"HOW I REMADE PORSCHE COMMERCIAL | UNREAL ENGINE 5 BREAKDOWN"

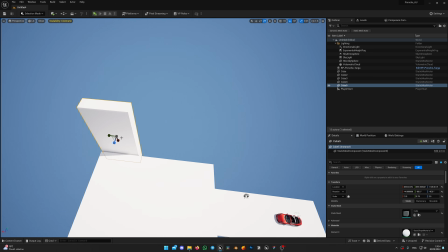As the viewer won't see too much in the small room, all you need to do is to try matching the scale.
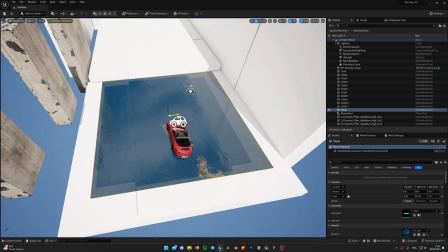As usual, I'm just placing a car in the scene to compare the scale of the level to the car standing here.
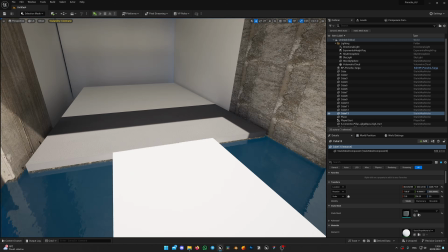For texturing, I use Megascans materials and tile them so they look quite fine.
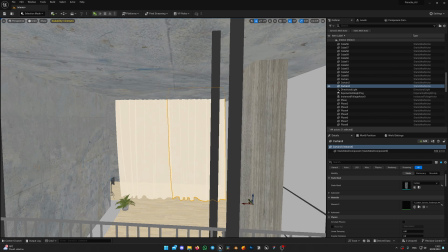For stairs and curtain, I have downloaded few free assets from Sketchfab or CG Trader and placed them in the scene,
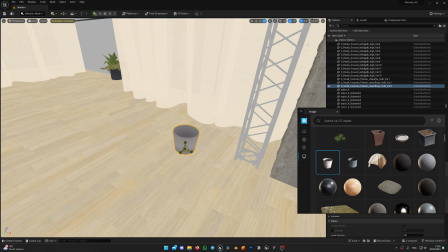along with few Megascan props like some house plants and pots,
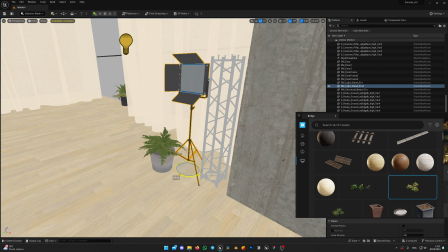also used for models from Hollywood movie props to add some feeling of backstage happening there, as lights which I'm going to put in the scene should, be backed up with some real assets, I guess.
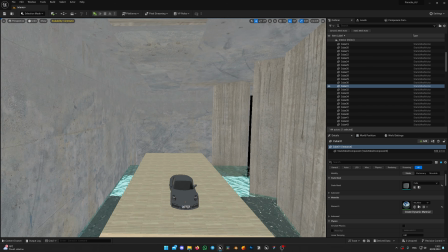As you can see, it's quite easy to assemble this sort of environment fairly quickly,
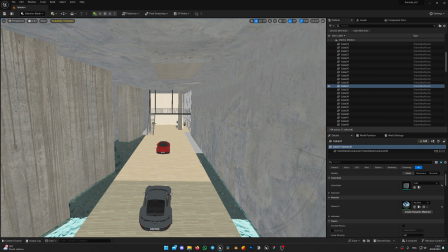as we won't see much of it, because it will be in the dark and we don't need to know precise scale of it.
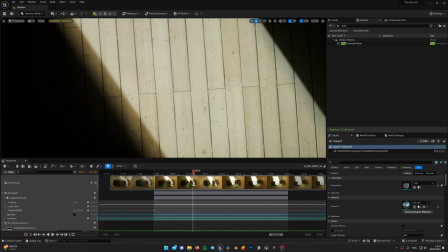What was the hardest part is finding matching tile and wood or parquet to get it quite close to original film. And what about this enormous mountain rocky environment?
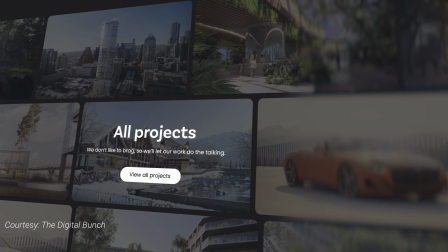It was created by the Digital Bunch company, with who we worked together on multiple projects such as Aston Martin, Bentley, Bugatti and others.
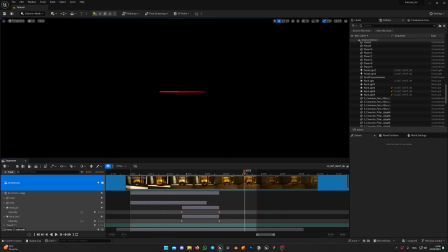They saw my stories in Instagram of work in progress on this Porsche spec ad commercial and offered some help in creating a huge rocky environment.
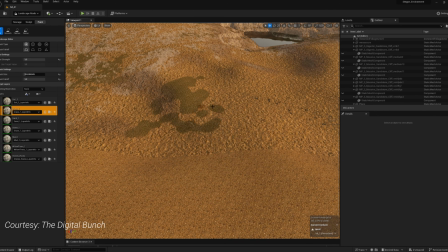Without their help, it would have taken a shit ton of time for me to create something like that and probably would have delayed release of this project by a few months.
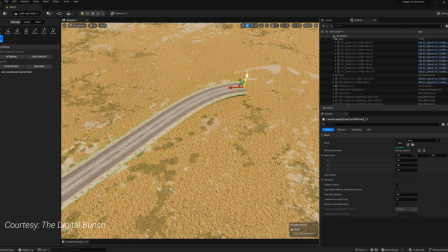All was done by them in Unreal Engine using available landscape tools, Megascan assets and some products from Unreal Engine Marketplace. The tunnel environment I just bought from Unreal Engine Marketplace and barely changed anything except of changing sun position,
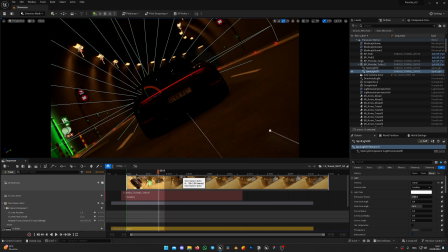and it kinda stayed as it is. Link for the product is down in description. So after I finished with the environments, let's get to the sweetest part: lighting.
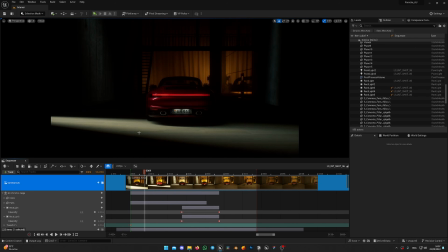For me it was one of the hardest and most fun parts of this project. Let's first break down the easiest light setup and continue with most complex ones.
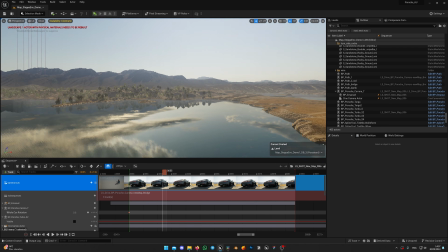Easiest was the outdoor environment. It only required HDRI and direct light. Yep, that's it. That's all, literally. As I always say, nothing beats the real sky.
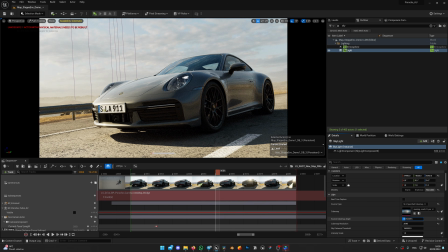No procedural stuff will do as good as this. Yes, it lacks art direction, but the result it provides is just the best.
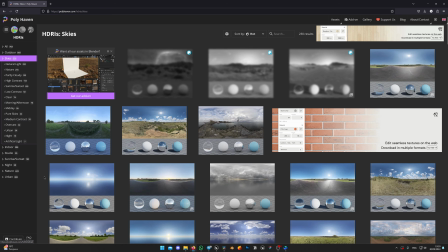I watched few shots from the original movie, found some HDRI which looks quite similar on polyhaven.com.
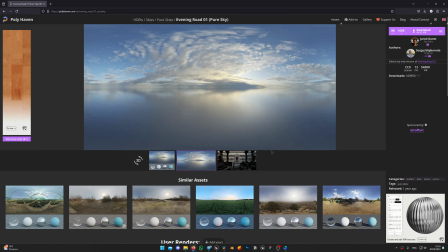It's where I get almost all of the HDRIs I'm using for CGI, then slapped that into the scene,
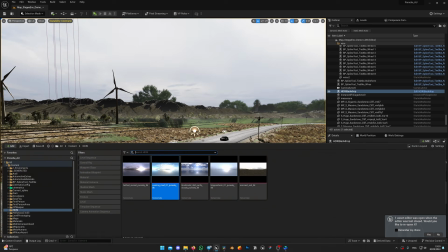made it gigantic size, and matched the position of the directional light, just like in the original commercial. It's quite simple, right? HDRI always gets you covered. Now let's get through some interior shots, which are a bit more complex.
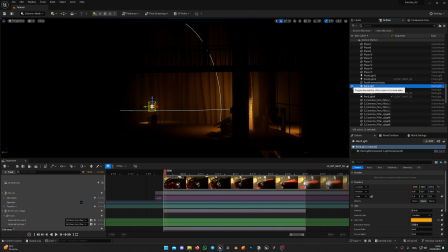So first I have added couple atmospheric lights, one rec light and one point light, just to give the scene same vibe as in original movie.
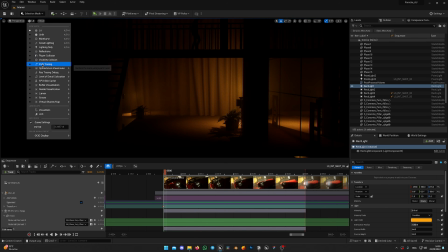I was preparing scene for path tracing, so those lights will give a little bit more spill in path tracer.
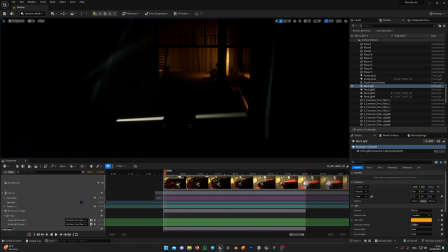Then in each shot I have created couple spawnable lights which will only appear in the sequence I need.
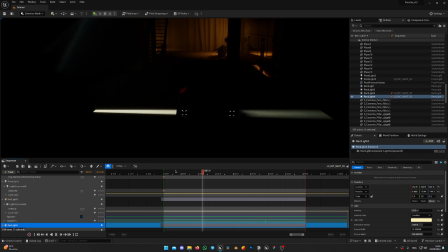You can see those rec light 3 and rec light 4. All of them have keyframed animated position, which just goes over the car.
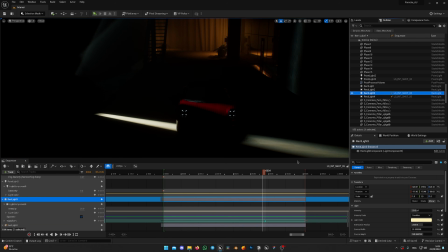One rec light makes a stripe on the car and other for the wall behind to give some atmosphere, imitating more lights or reflections on the wall.
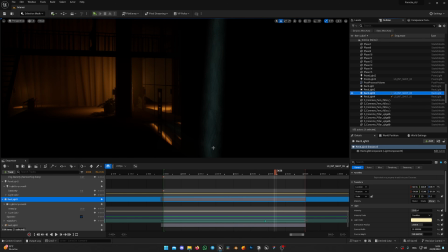Rec light 4 doesn't affect the car, it has different channel assigned to it, and only affects actors that also receive light on selected channel.
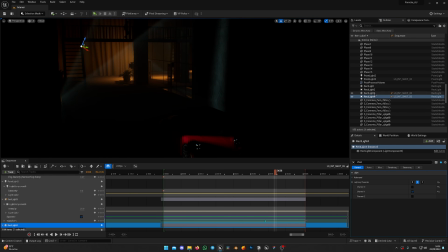As you can see, the wall behind receives light from sources on channel 0 and 1, so this way I can eliminate some objects from being lit, such as car in this case.
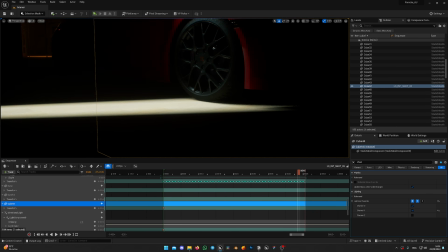Rec light 3 gives nice strip and really does the job even in lumen, and if we look through the camera we can see the final look of this shot.
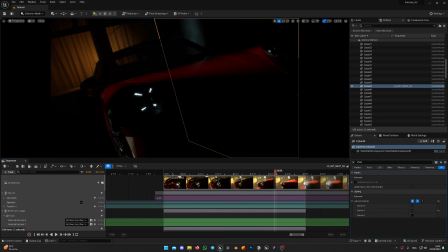And in path tracing it gives more atmosphere. Light bounces from the wall behind and reflects on the car too.
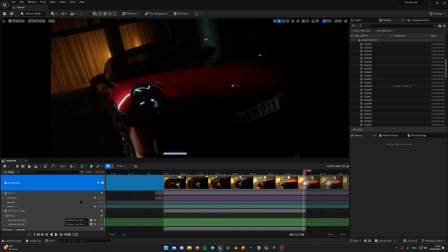It also helps to highlight the shape of the car, which was the reason why I have added another light which only affects the wall in the back.
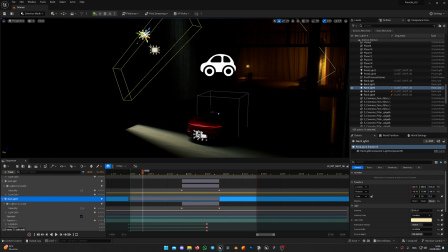In the rest of the shot, with light beams, I utilize same approach with rec lights. Just change their position and replace the car model in the frame. But implementation is identical.
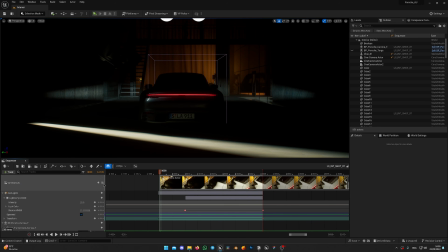Rec lights beaming over the car body.
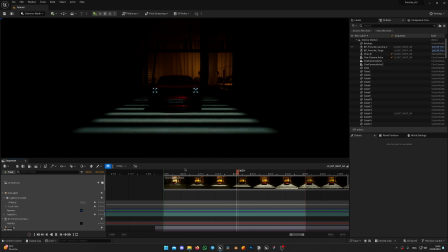Now let's jump to the next shot. This one was a bit tricky, as directional light wasn't giving me the desired effect. As in path tracing, directional light completely smoothed the shadow from these bulks which are located on the ceiling, and it was just not visible, and I really wanted this stripped shadow effect on the car.
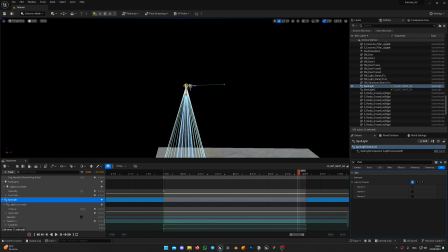So in order to achieve this, I placed here on top two spotlights with very high intensity.
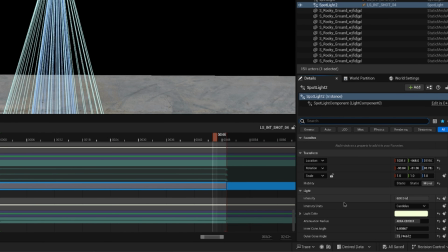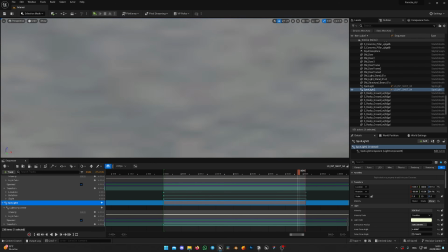And as you can see, with slightly different color, one warm and one colder, to give it an illusion of Fresnel lens.
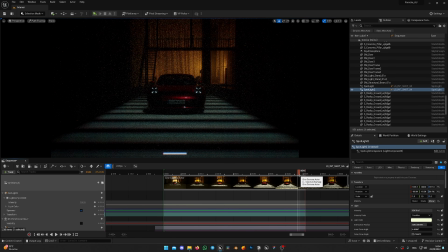Both spotlights located very far above and move with a bit of an offset to create this double color effect. Right now I think they were not bright enough, so I guess I could have increased the intensity to match it better to the reference.
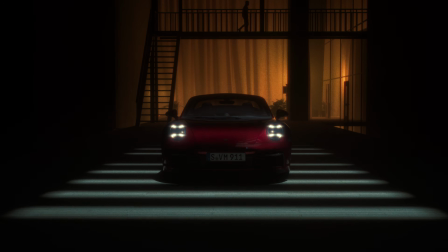And this is how it looks like in final render. And let's get to the one which I find the most complex.
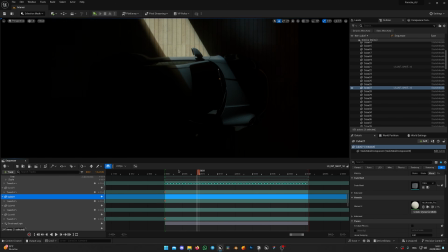In this top view shot, I really wanted to replicate this uneven lighting with softer light on edges and beam in the center.
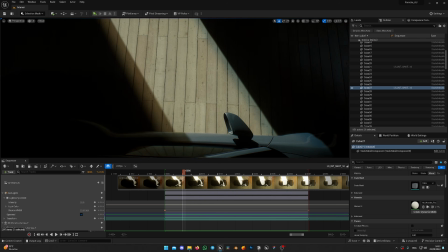And for this I need two suns, or directional lights. As you can see there, I have one soft shadow and one bright beam.
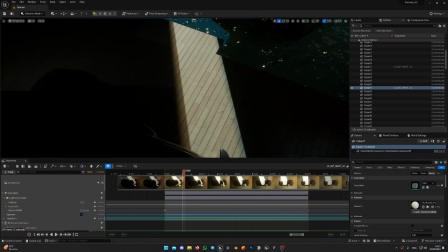So I need two directional lights with some offset to cast shadow from two columns I have here.
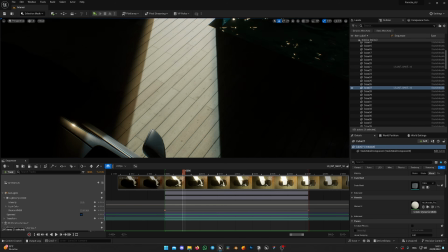And I also need to make this beam become wider over time. So I animated those columns to achieve desired effect.
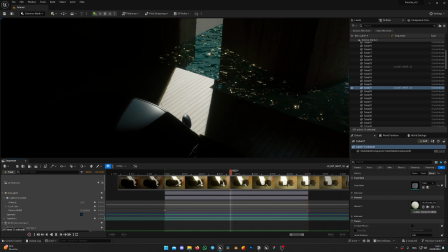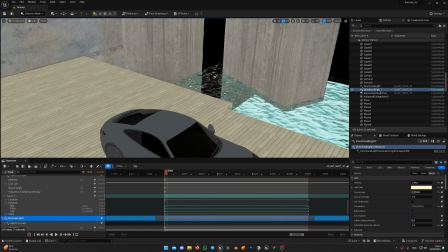For light setup, I have duplicated directional light, added it to the sequence and made it spawnable, so it only lives in this level sequence.
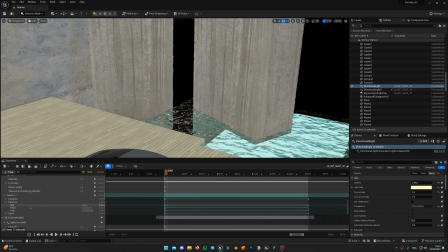They have identical intensity but slightly different source angle.
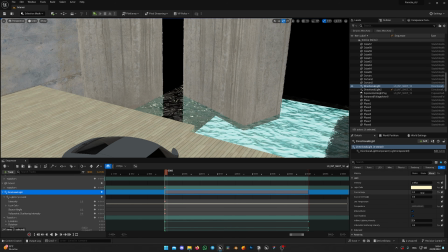So the bigger source angle is, the wider this light becomes, making shadows softer.
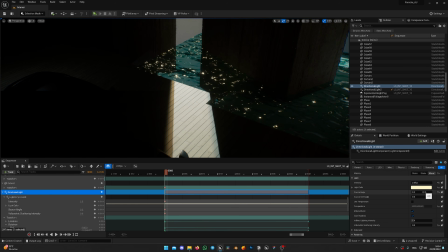First directional light produces very sharp shadow, with the source angle at 0.2.
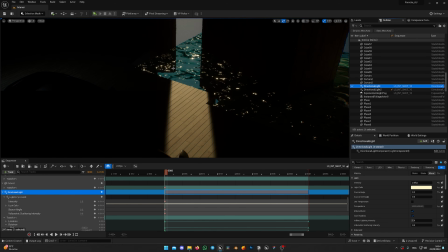And if I disable it, we will only see the softer light. Second directional light source angle has much higher value, and if I change it, you can see that shadow just blurs out. And first one is really sharp. Combination of those lights with identical position and animation gives me what I wanted,
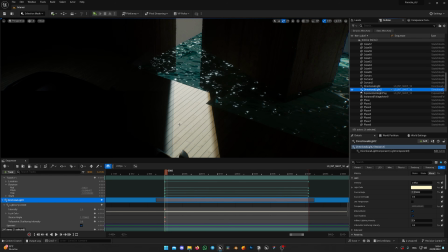sharp and soft shadow at the same time, resulting in this amazing shot. Now you can try those tricks and see where it gets you. Meanwhile, let's move to the next part, rendering.
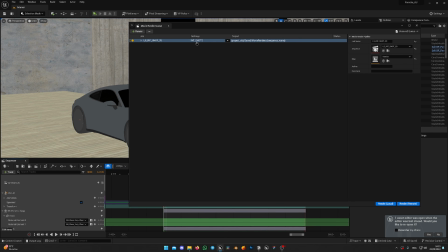Almost everything was rendered in path tracing with pretty default setup, in QHD resolution with the XR sequence. As I mentioned, path tracing just gives you more volume and that second light bounce feels just so much better rather than in Lumen. But tunnel shots were rendered in Lumen with ray traced reflections. As to my experience, Lumen works better in dark environments and tends to be less noisy. At this point I was done with Unreal Engine and hopped into DaVinci Resolve to color grade the footage I made.
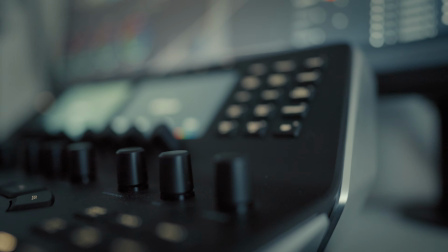My software of choice is DaVinci Resolve and I can't recommend it enough.
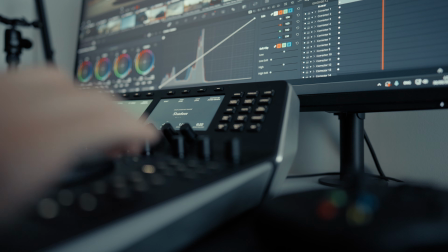It has all the tools you need even in free version, and with its color management it's really easy to work with.
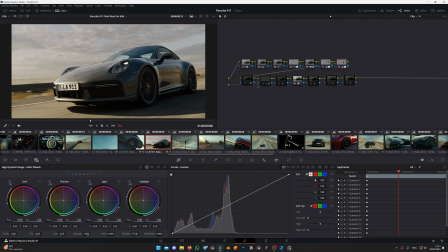I have a couple more in-depth tutorials on working on Unreal Engine renders, which you can find by the link in description,
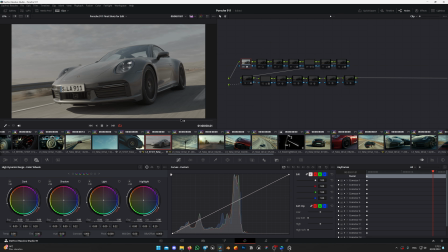with more detailed explanation on how to convert color space on AXR sequence and my general approach on color grading of CGI footage.
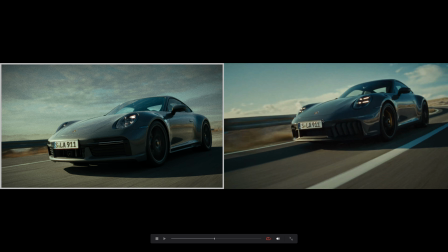This project was quite easy to grade as I had references from the original video and main purpose was to adjust my renders to the look of film commercial.